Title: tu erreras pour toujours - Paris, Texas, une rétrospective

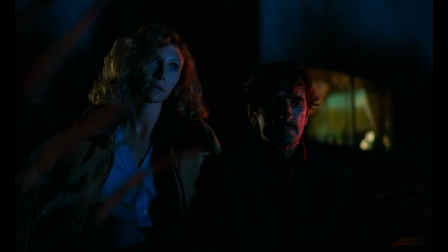(9:01)
Et bon, pour revenir à la scène, je pense qu'on fait pas plus explicite sur le thème de l'illusion et de la projection.
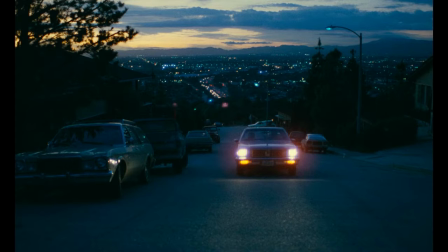(9:08)
Tout le segment se passant à LA fait partie de mes instants de cinéma favoris.
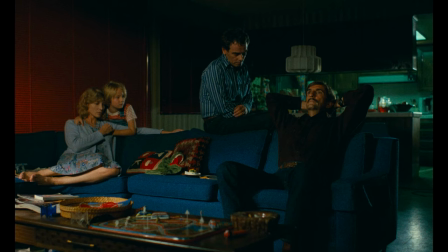(9:12)
Au terme du voyage des deux frères, Travis se retrouve réintégré à la famille formée par Walt, Anne et Hunter.
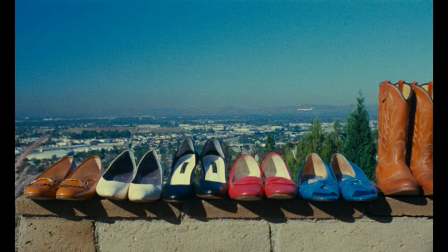(9:18)
Et cette réintégration me permet d'évoquer un des éléments incroyables du film, son utilisation de la couleur.
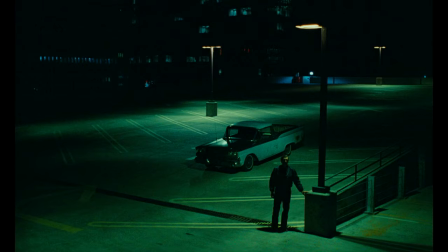(9:25)
Pendant toute la durée de celui-ci, on a deux palettes qui s'opposent, le bleu-blanc-rouge contre le vert.
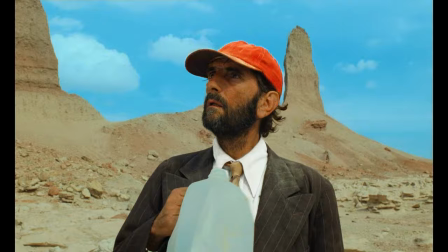(9:30)
C'est présent dès l'ouverture du film avec la casquette rouge de Travis, sa chemise blanche et derrière lui le ciel bleu.
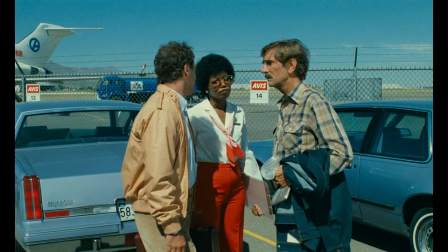(9:36)
Et tout son parcours de retour à la civilisation avec Walt est imprégné de manière délibérée de ces couleurs.
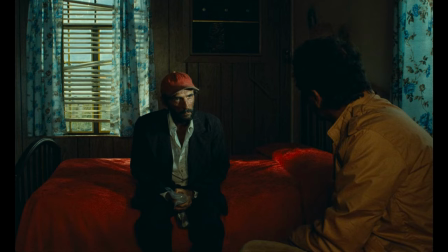(9:42)
C'est frappant.
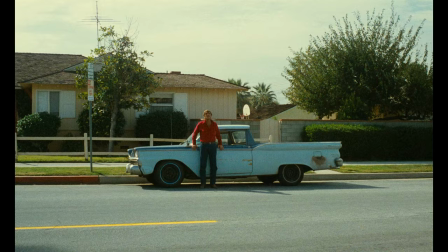(9:43)
Mes notions en théorie de la couleur ne sont pas hyper avancées, mais on est quand même sur une utilisation des couleurs du drapeau américain assez marquée pour montrer la stabilité.
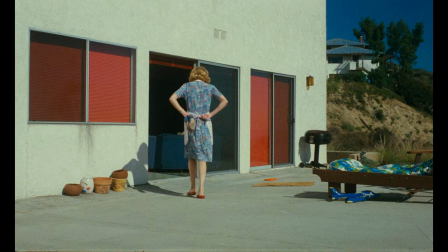(9:51)
On est en plein dans cette recherche du rêve américain qui échappe à Travis, et particulièrement dans le segment à Los Angeles,
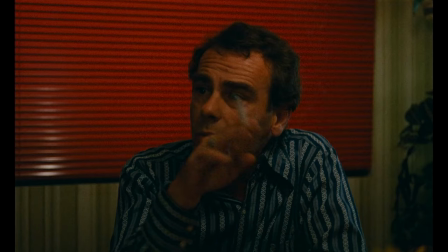(9:58)
la palette de couleurs pour représenter le foyer formé par Walt, Anne et Hunter, c'est du bleu-blanc-rouge en veux-tu, en voilà.
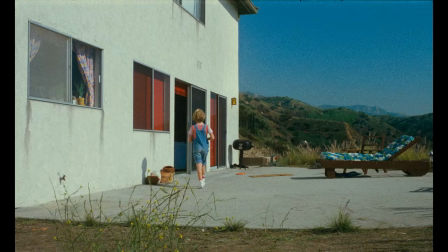(10:05)
Il y a cette scène en particulier où tous les accessoires, les vêtements évoquent ces couleurs pour Hunter et Anne,
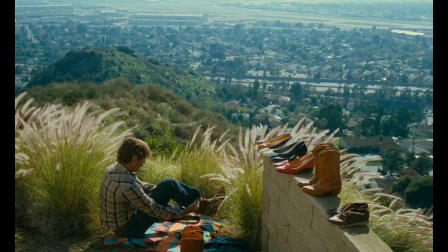(10:11)
mais Travis, qui vient en quelque sorte s'imiter dans cette paix familiale est entouré d'herbes vertes,
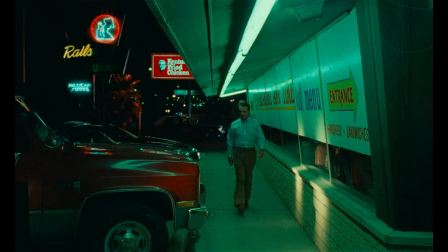(10:16)
le mettant en opposition avec Anne et Hunter par la suite. Le vert est utilisé en contraste avec l'autre motif.
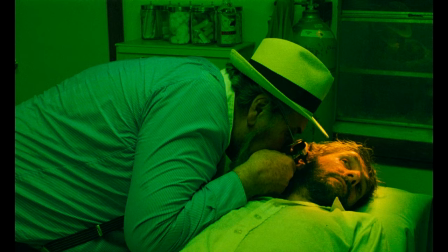(10:23)
Il sert de rappel à la réalité face à ce rêve que représente le bleu, blanc, rouge.
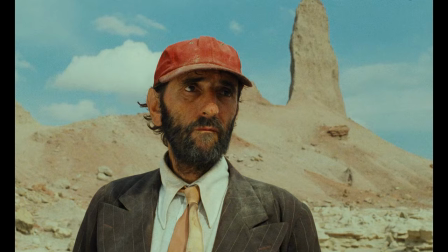(10:27)
Dès l'ouverture, quand Travis échoue dans le cabinet du docteur, toute la salle est éclairée au néon vert.
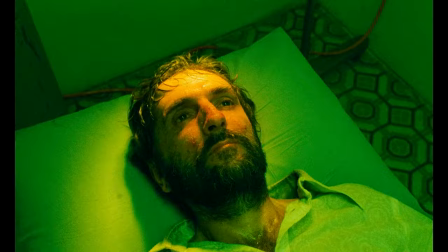(10:33)
L'homme stoïque traversant le désert que l'on rencontre au début est en fait mutique, déshydraté, une coquille vide à la place d'un être humain.
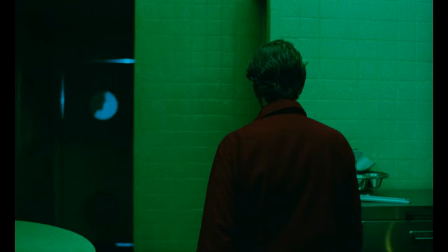(10:40)
Chaque fois que les personnages se rapprochent de leur idéal, aux couleurs bleu, blanc, rouge, le rappel à l'ordre est toujours drapé de vert.
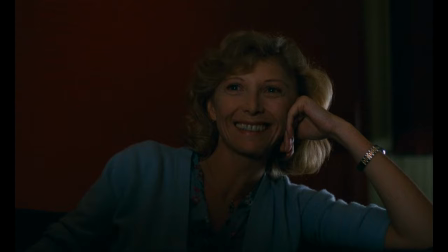(10:47)
Une autre scène marquante est celle où la famille se pose pour regarder d'anciennes images de vacances filmées en Super 8.
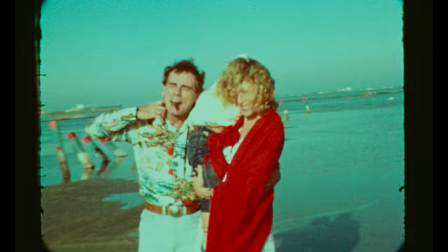(10:53)
Tout est idyllique et les couleurs sont là encore, bleu, blanc et rouge, représentation d'un souvenir parfait désormais bien lointain.
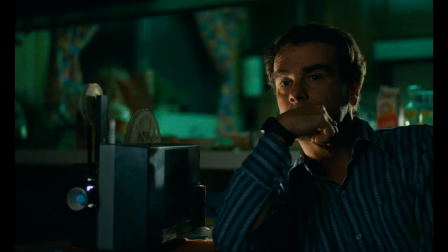(10:59)
On peut d'ailleurs voir que Travis seul porte du vert dans les des images, préfigurant qu'il sera la cause de la rupture de cet idéal.
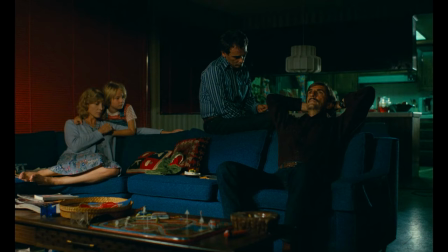(11:06)
Mais plus percutant encore, c'est la manière dont le verre est présent de manière insidieuse en arrière-plan, entourant les personnages lorsqu'ils regardent ces images.
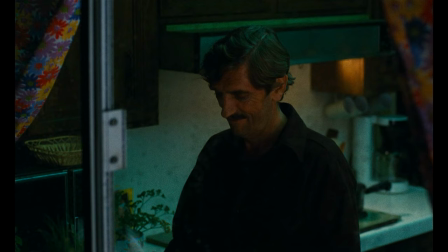(11:14)
Personnages qui sont par ailleurs bien sûr en bleu, blanc et rouge. Cependant, la nostalgie ne peut pas cacher la réalité.
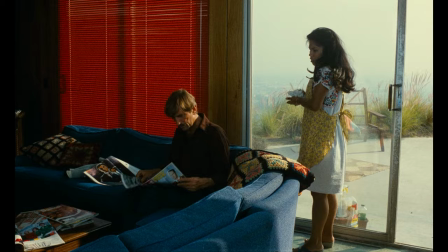(11:20)
Travis va finir par arborer lui-même ses couleurs et s'insérer de mieux en mieux dans la toile
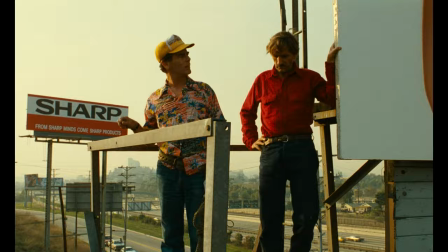(11:25)
tissée par les plans de Wim Wenders au fur et à mesure que sa relation avec Hunter se renoue.
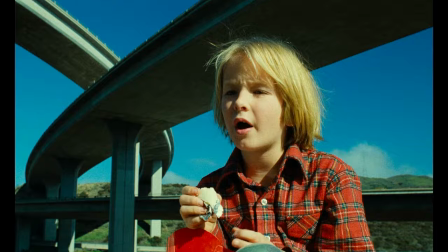(11:30)
Au fil de ce lien retrouvé, la paire se décide à se lancer à la recherche de la mère de Hunter et ex-femme de Travis, Jane.
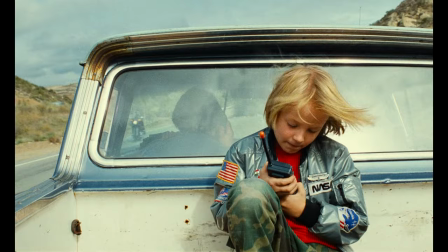(11:37)
Leur road trip est, je vous le donne en mille, dans une belle voiture bleue métallisée alors que tous deux arborent des vêtements rouges.
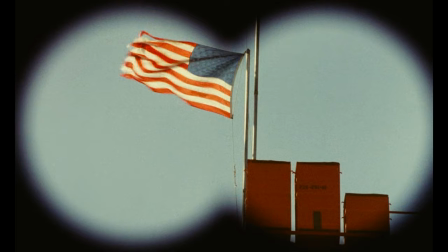(11:43)
Et puis bon, à force je me tais, je vous laisse une nouvelle fois apprécier les images, vous me dites si vous remarquez des couleurs qui reviennent souvent.
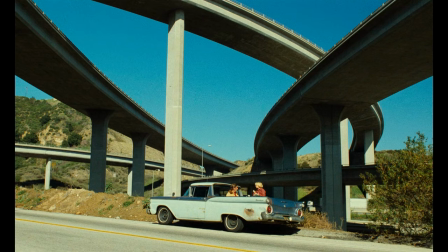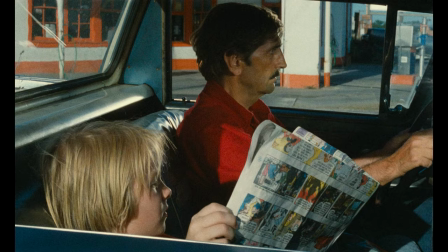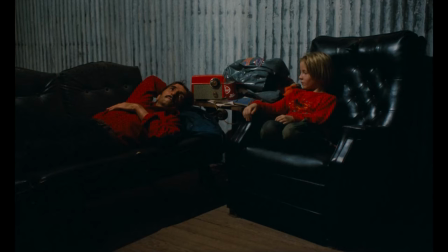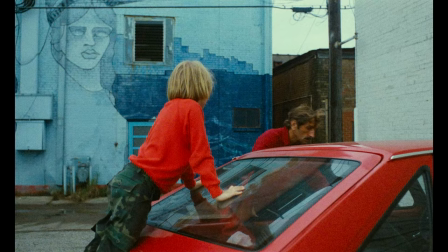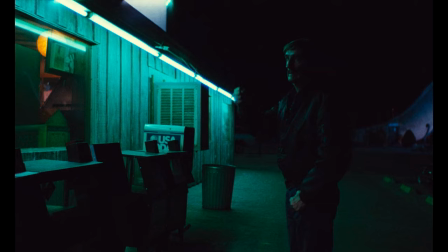(12:33)
A noter que le seul moment où le nuancier n'est pas de ses couleurs, c'est quand Travis doit annoncer ses intentions de réunir Hunter avec sa mère à Walt et Anne.
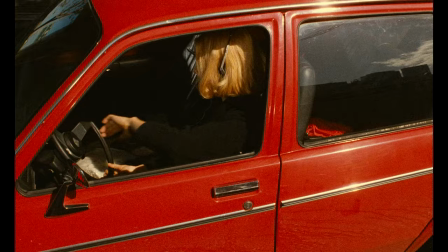(12:42)
Une scène poignante où le couple doit se résoudre à accepter la fin de cette réalité idyllique qui fut un jour la leur.
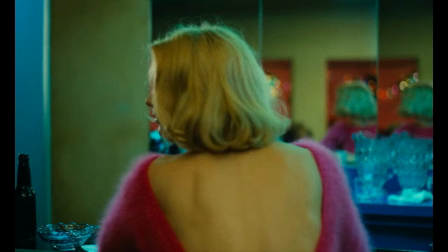(12:48)
Travis et Hunter réussissent à retrouver Jane et elle travaille désormais dans un peep show.
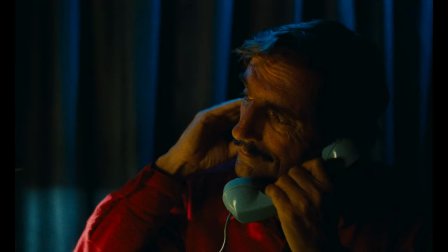(12:53)
J'imagine que vous connaissez ce plan assez iconique, mais c'est un réel accomplissement. Travis fait face à Jane pour la première fois depuis de nombreuses années, mais indirectement car ils sont séparés par un miroir sans teint.
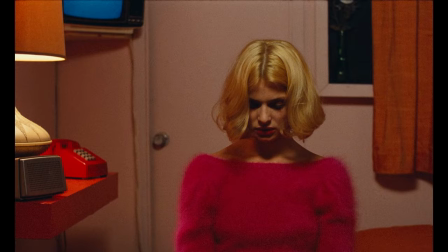(13:04)
C'est Robbie Muller, le chef op, qui a insisté pour en utiliser un vrai afin de séparer les acteurs.